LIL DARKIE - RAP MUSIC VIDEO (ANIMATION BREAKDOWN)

Basically, the whole animation is just a lot of shake, frame by frame, Darkie leaping over.
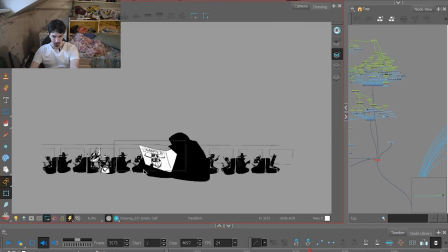1968s
Yeah, just over here, I have the background moving.
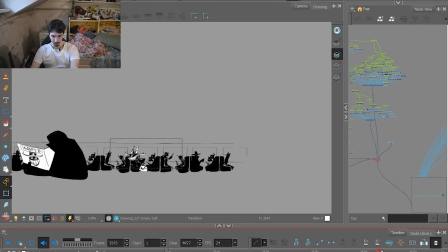1975s
Tick, tick, tick, tick, tick, tick, tick, tick, tick, tick, tick, tick, tick. And this guy stops over here, Darkie leaves, and we stay on him. I saw this reaction video of DJ Gohan.
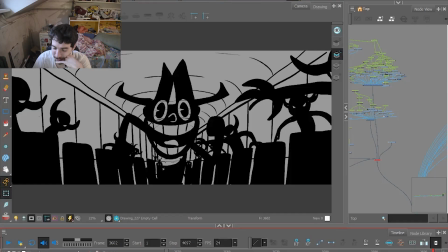1992s
He really liked this shot. He saw that it's looped. The devils just going back and forth.
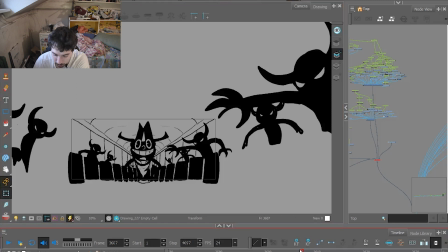1998s
The devils are 3 frames. You have them here as the biggest. If we look at it over here, over here is the biggest.
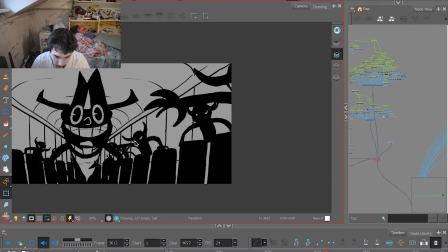2007s
Over here the smaller. Here is the smallest, and then he disappears, and we have him over here again. And as for the background, it's just 2 frames. As you can see, we have one line over here.
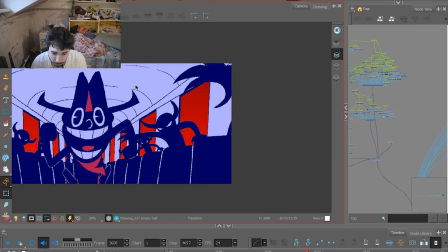2021s
Let's follow this line. It's going over here, and then we have it here again. But of course, the eye follows it over here. And if we put a line in between each line, we create the illusion of movement.
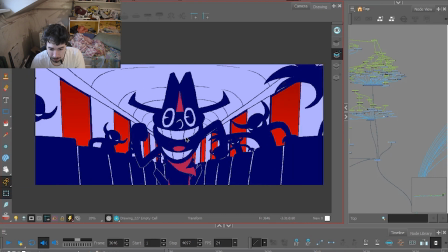2034s
And Darkie's 3 frames of his body. Tsuck, tsuck, tsuck, and mouth is moving.
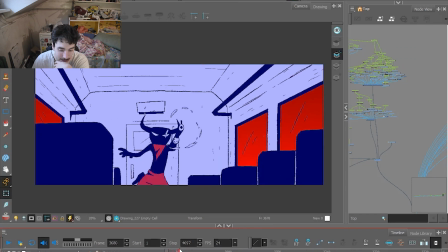2044s
Yeah, I really like this shot. I really like making really action-based movements. So Darkie just going pa from over here, tsuck, then going over here, jumping on there, catching it, throwing himself on the guy.
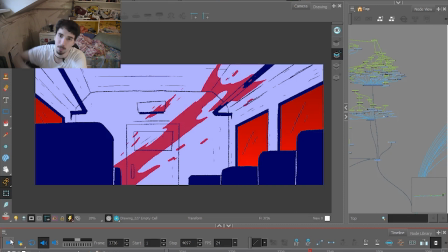2064s
I don't know what most of you thought. Maybe he blows his head with the gun. No, he slits his neck with his teeth. That's what happens here. He jumps on him and blood splooges all over him, over the inside of the train car.
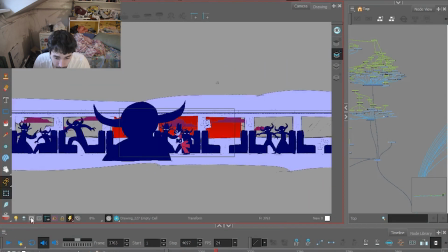2082s
Okay, this one is a long one, as you can see. Okay, I spoke to you about that sliding effect.
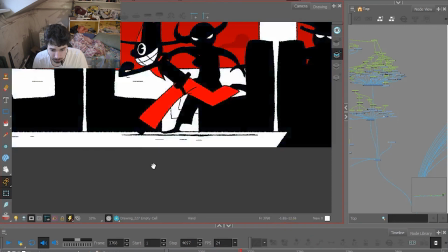2091s
So look,
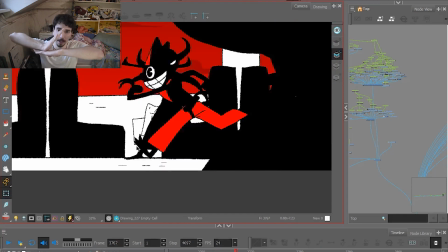2093s
his foot is over here, it's like this, and he has to make this motion, and then this motion to leave this place. But if I go to the next frame, his foot is still like this, so it's going tsuck, tsuck, tsuck, as you can see.
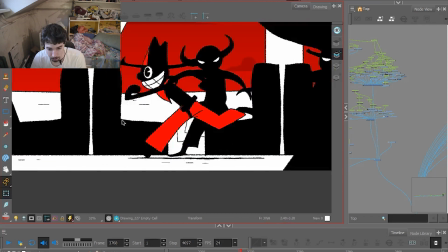2110s
And then it's over here, so if we look at the back of the seat, he has to put it down.
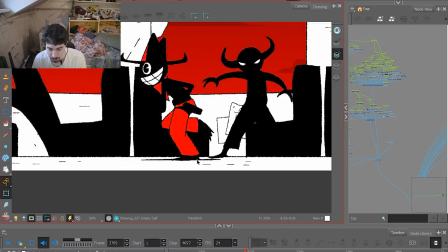2117s
Yeah, he puts it down on the right place because the camera's moving. But then, without taking his foot off, it's already here.
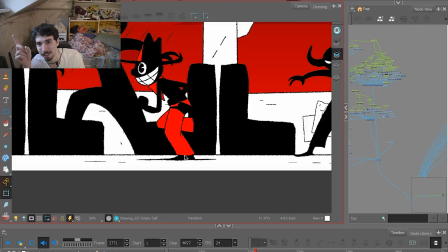2126s
Already here. He just moved one seat distance without lifting his feet at all.
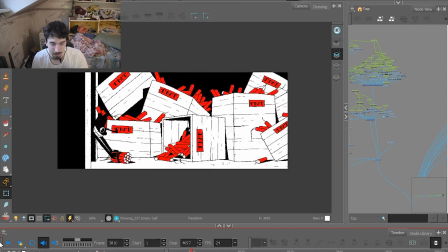2134s
Yeah, and this is what I mentioned about the the music going on with this. He's like, da da da da. It's really nice. Pa pa.
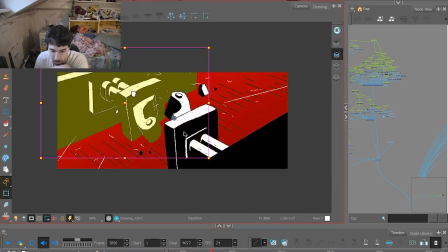2146s
Over here, this is one object. When it breaks, I have it on two, so that one is going there, one is going here.
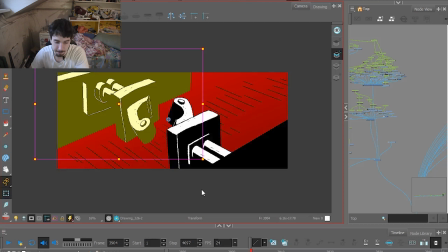2154s
So we have this pa effect. And of course, the ground.
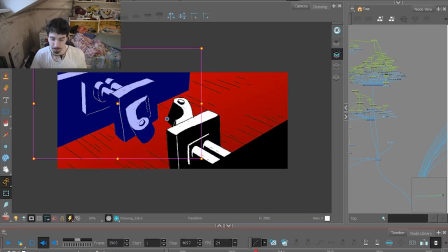2160s
If you want to make movement, just make lines going. Yeah, here, and in between.
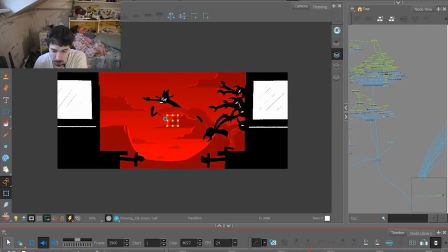2167s
And if you loop it, it looks like it's going. I wasn't really sure if this was going to turn out well when I was making the animatic.
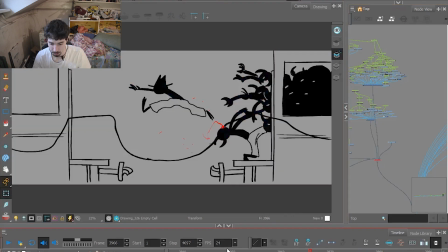2176s
It looked like this. I really like this. He's saying I can't fall, and he's jumping a big leap, and he actually falls. And of course, Wendigo comes in with arm of with a savior hand.
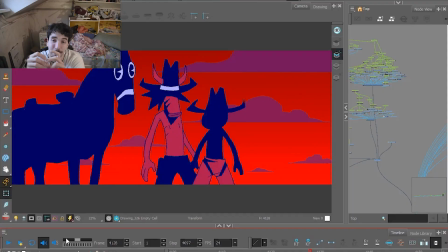2200s
Yeah, bah, friendship. I really found it funny for the horse being there with them.